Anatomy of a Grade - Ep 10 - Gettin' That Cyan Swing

Hey everyone, Chris Hall here, formerly of Basher Films and now with Prehistoric Digital in Santa Monica,
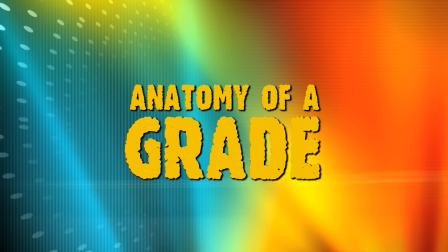California, coming to you with another long overdue episode of Anatomy of a Grade.
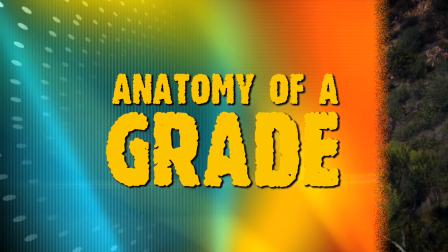Today I want to take a look at a shot that I did for a project with company Metis Creative.
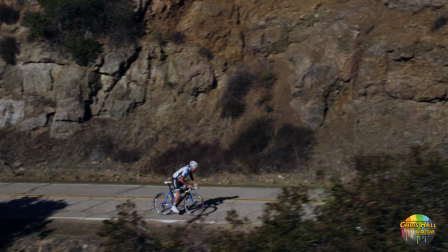And Metis does a lot of extreme sports, biking, BMX type commercial work.
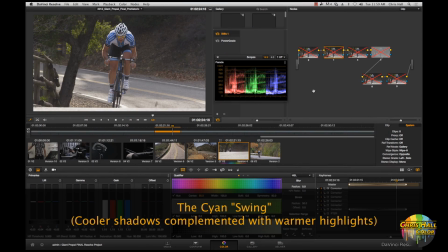And I want to talk about a technique that I refer to as the Cyan swing. A lot of people will refer to it as the blue-teal look, the cyan-orange look.
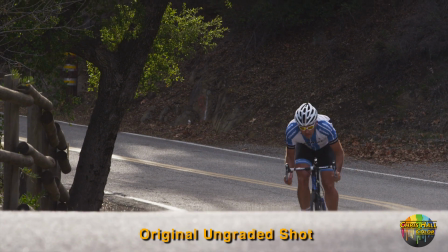I don't use this technique a lot, but when I do,
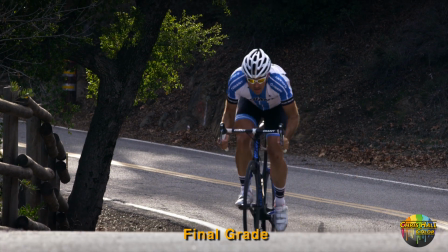I do it because the footage presents an opportunity to use the technique,
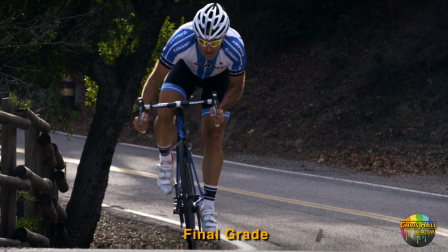not necessarily because I feel like slapping it on to make something look particularly cool or particularly trendy,
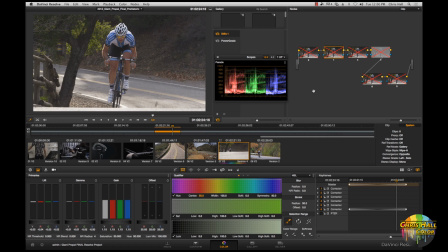but I use it when a particular shot or piece lends itself to that kind of complementary color scheme.
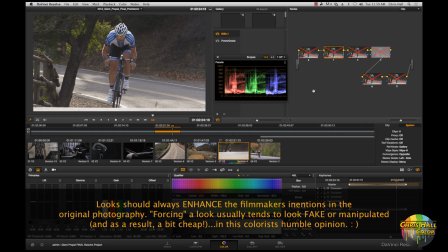I'm not a big fan of look presets and just slapping looks randomly on stuff for no reason at all. I like to use a look when I feel like there's a good opportunity to enhance the primary color scheme that's already there,
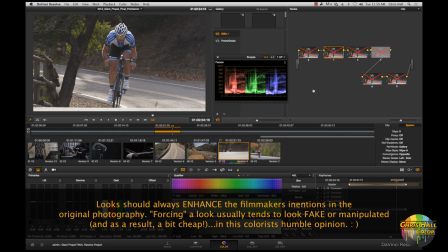and really kind of focus the attention a little bit more with the look. If we're looking at this particular shot here,
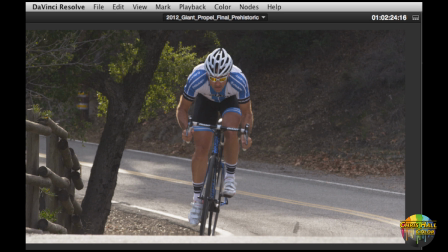the reason I felt like the cyan swing would work so well is that we have a base palette of colors there that I think works well for the look, and that's the warmth of the biker skin tone, kind of complemented by the cooler blue on his
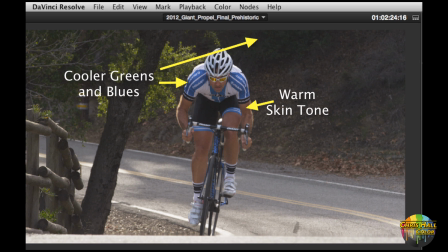uniform and the cooler greens in the background that make up the image.
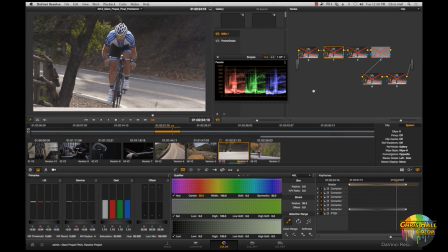So I think we've got a real opportunity here for this cyan swing technique that I'm calling, and I kind of want to show you how I got there. I'm not going to grade live today. I'm actually going to show you how I built the look and how we got there in the color suite.
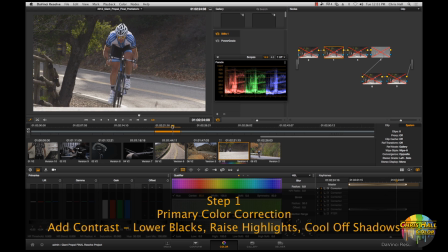So here we go. So the first thing I did is start out with a simple primary grade, and I'm just gonna show you how I got there. I'm gonna jump right in here to node one, and here's the basic primary grade.
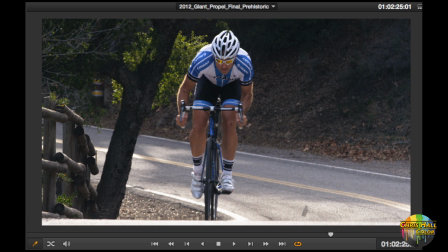All I did was crunch the shadows a little bit, raise my highlights, and add a little bit of coolness to the shadows.
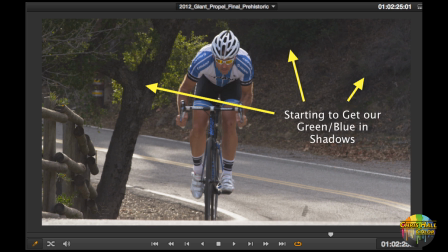Not a lot, just a little bit of blue to get us started. You can already see I've kind of got a warm, cool look going on already.
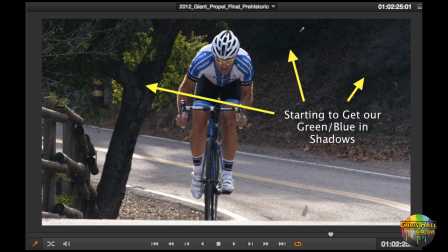You see the warmth in the skin tone, you see the coolness back here in the trees, and we're already about 50% of the way there.
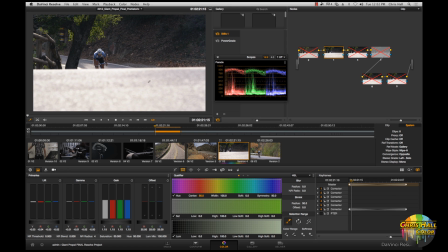So the next thing that I need to take care of is this highlight on the road right here in the front of frame.
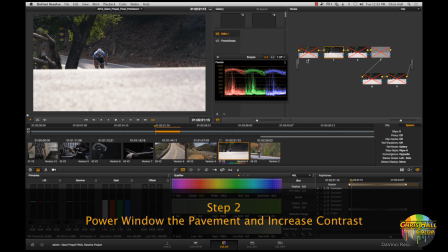So to do that, I'm gonna actually build a power window over that pavement.
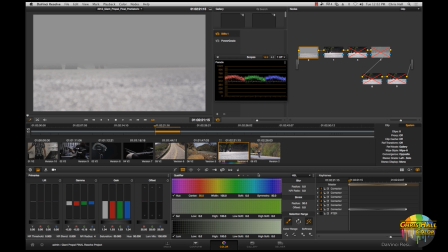You can see I've kind of highlighted it here. Let me see if I can show you that. There's the window.
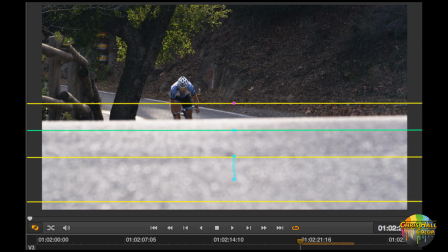I've tracked it with the move so that it actually follows the pavement down.
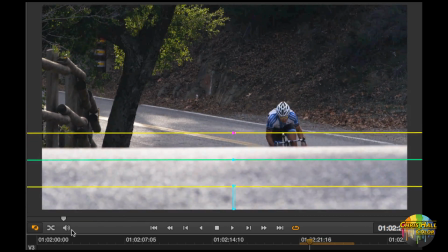And then inside that window, I've really just crunched the contrast just a little bit.
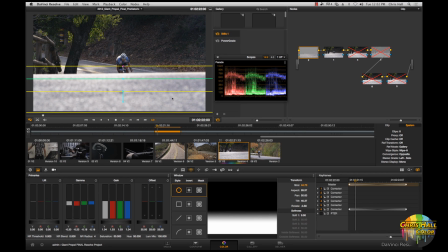You can see down here, I'm just pulling down the midtones a little bit. And you can see when I turn this on and off, now we don't have a big white blob down here, but we have a kind of a nice gradient from dark to light.
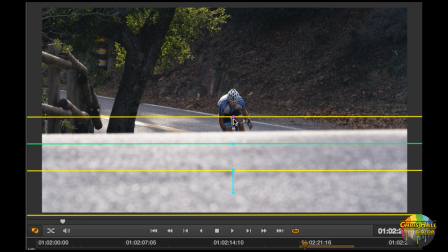And it really helps focus the eye towards the middle of the screen onto our biker. So when we track that with the footage, you can see it right there. Follows the biker up and slowly softens out there at the end with the move.
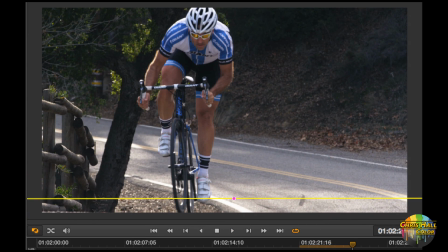Looking pretty good. So the next thing I'm going to do is actually adjust the skin tone on this biker.
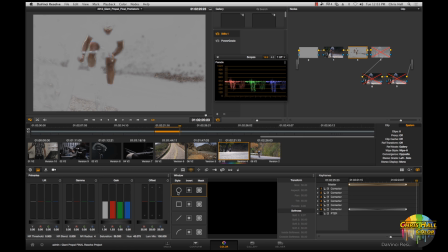So I've just set up a simple skin key here. You can see I'm just keying those areas of the skin.
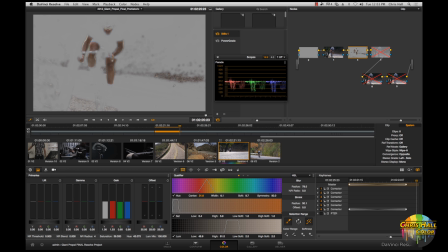I'm keying a little bit of the leaves on the ground.
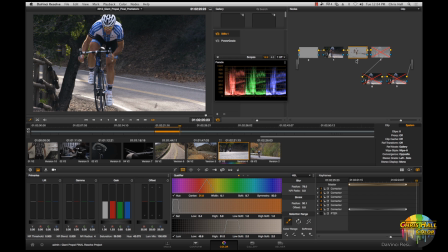And I'm swinging the skin more towards an orange tone away from this magenta pink look, and it looks a lot more pleasing to my eye, and I think it complements the cyan color a little bit better as well.
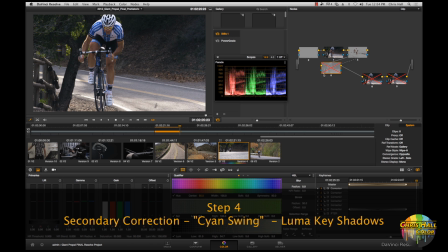The fourth thing I'm gonna do in this look is actually the cyan swing, and the cyan swing, this is just my interpretation of it.
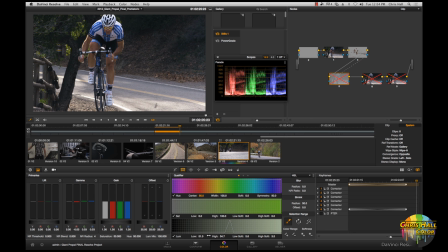A lot of people will do this a lot of different ways, but basically I've just done a luma key of the shadows here, just selected my lower shadows, and basically pumped a ton of cyan in there using my mid gamma controls.
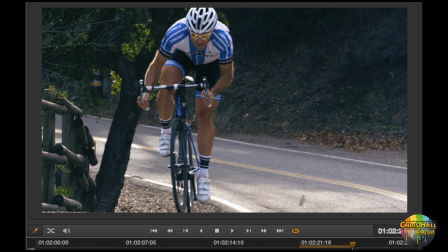Now I've got this keyed back a little bit. If I were to bring this to full opacity so you could see the full effect of what I'm doing, you can see a ton of cyan just coming in here in the shadows. Notice the very deep shadows, the blacks, we're keeping those nice and clean and true black.
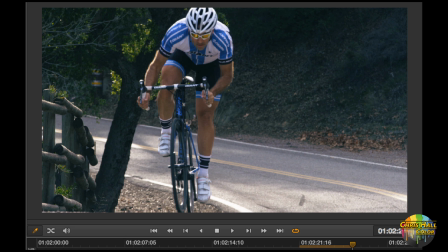But these areas over here, we've got a big cyan tint to them. Now, I like to roll that effect back a little. I don't like to be over the top with this effect. So I'm just going to reduce the effect of this node just a little bit by about 40%.
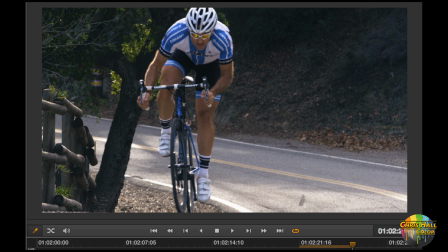And there you can see the move that I'm doing. just subtle, but it gets us most of the way there.
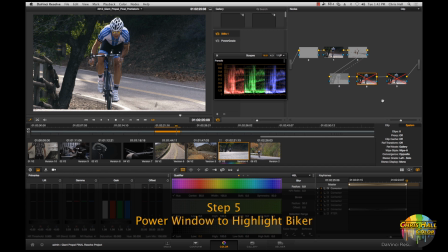So the fifth step in this process is to build a power window around the biker. And I've got it built here. Let me just show you what that's doing. I'll show you the window. There it is.
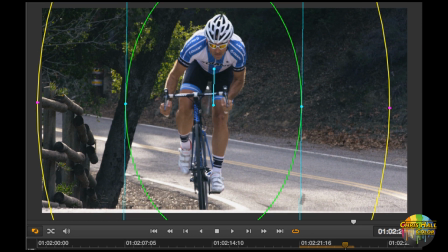It's really just bumping the highlights and the mids just a little bit to bring him out of the background. I've also tracked it throughout the frame. You can see it tracks with him.
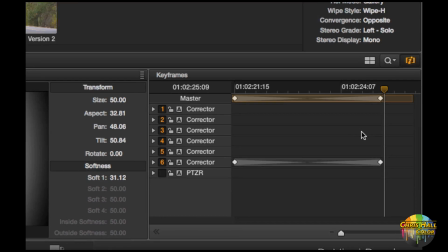And furthermore, I've also keyframed that track so that the effect is lessened here at the beginning.
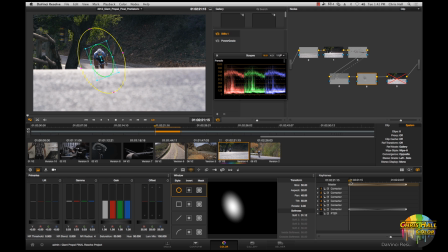Because this power window is so small, and therefore the softening effect of it is less at the beginning, I've kind of
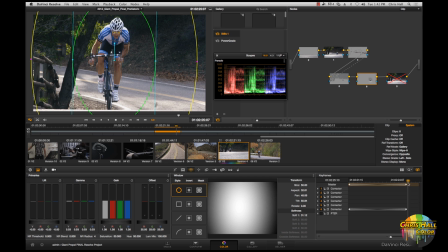keyframed the effect to come on harder as he rounds the top of the hill here. You can see it's much stronger here at the end than it is at the beginning. But this just pulls him out of the background a little bit more and kind of focuses the viewer's eye on him.
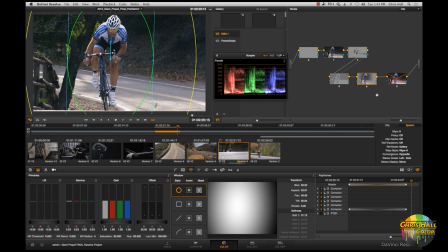So now because of that bump in brightness on the biker, I want to bring down the outside of the frame.
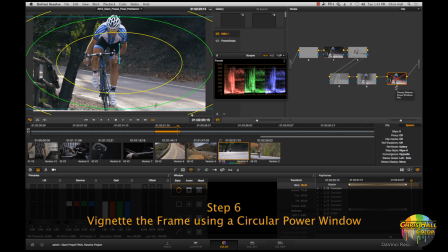And I'm actually going to do that with another power window here that's just a vignette on the edges of the frame.
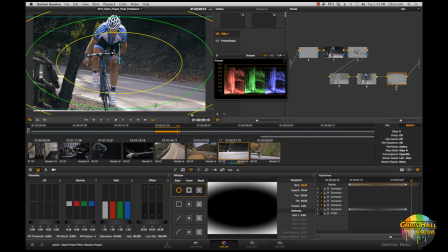You can see I'm just crunching the mids on the edge of frame to really focus the eye towards the center of the frame.
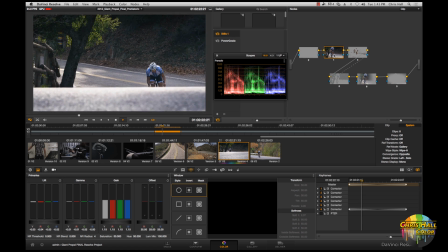So I'm just going to show you the whole shot playing back in real time now.
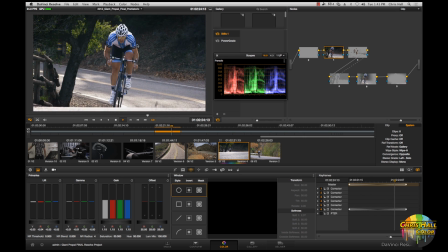And you can see that nice cool cyan shadow complemented by the nice warm skin tone really gives this piece a little bit more of an edge, and we're not forcing a huge look on it. Here it is without the look. You can already see the beginnings of that look there in the footage.
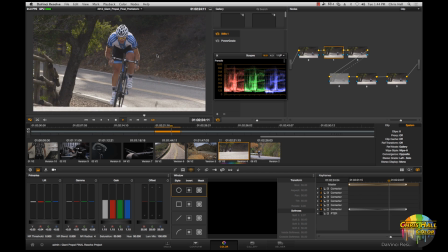We've basically just enhanced it a little bit more and given it more of an edge and kind of brought a little more cyan into the shadows.
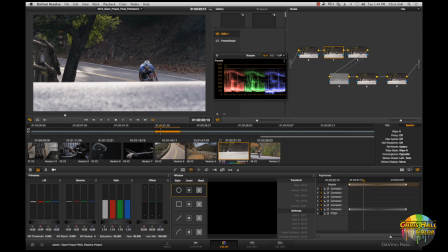And cooled it down a little bit overall so that the warmth of that skin tone and on the leaves really pops through.
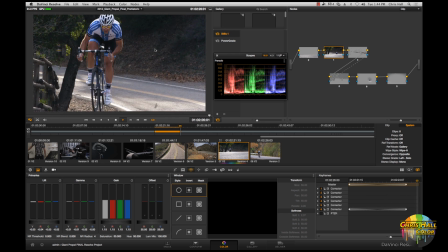So I really like this look.
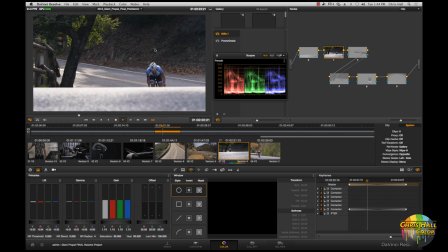I think you have to be judicious about when you apply it, or if you're a director or cinematographer, when you ask for it in the color suite. It can be overused, but in this particular case, it worked really well, and I'm really pleased with the look of this project.
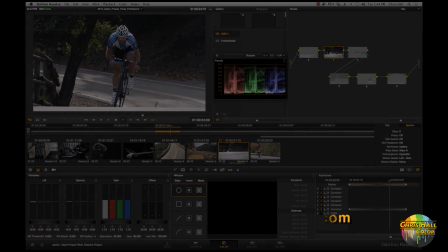So that's it for this episode of Anatomy of a Grade. Just a few updates here.
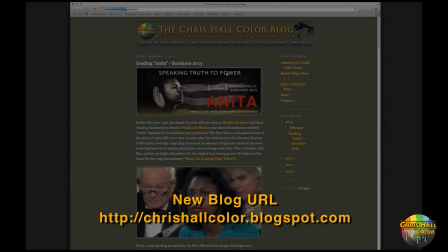The blog has moved from basherfilms.blogspot.com to now chrishallcolor.blogspot.com.
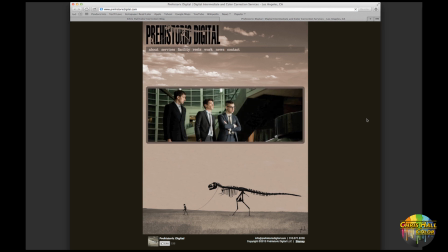Go on over, check it out. I've got some great updates on the blog, and you can also find links to my new work home,
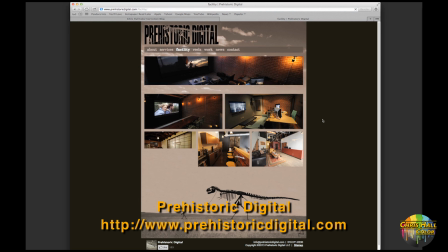which is Prehistoric Digital in Santa Monica, California. I invite you to head over to their webpage and check out the great facilities and great things that are going on there.
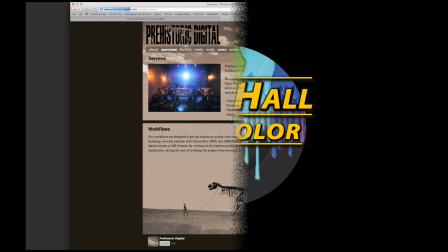Really proud to be a part of that team. So this is Chris Hall signing off. Until next time.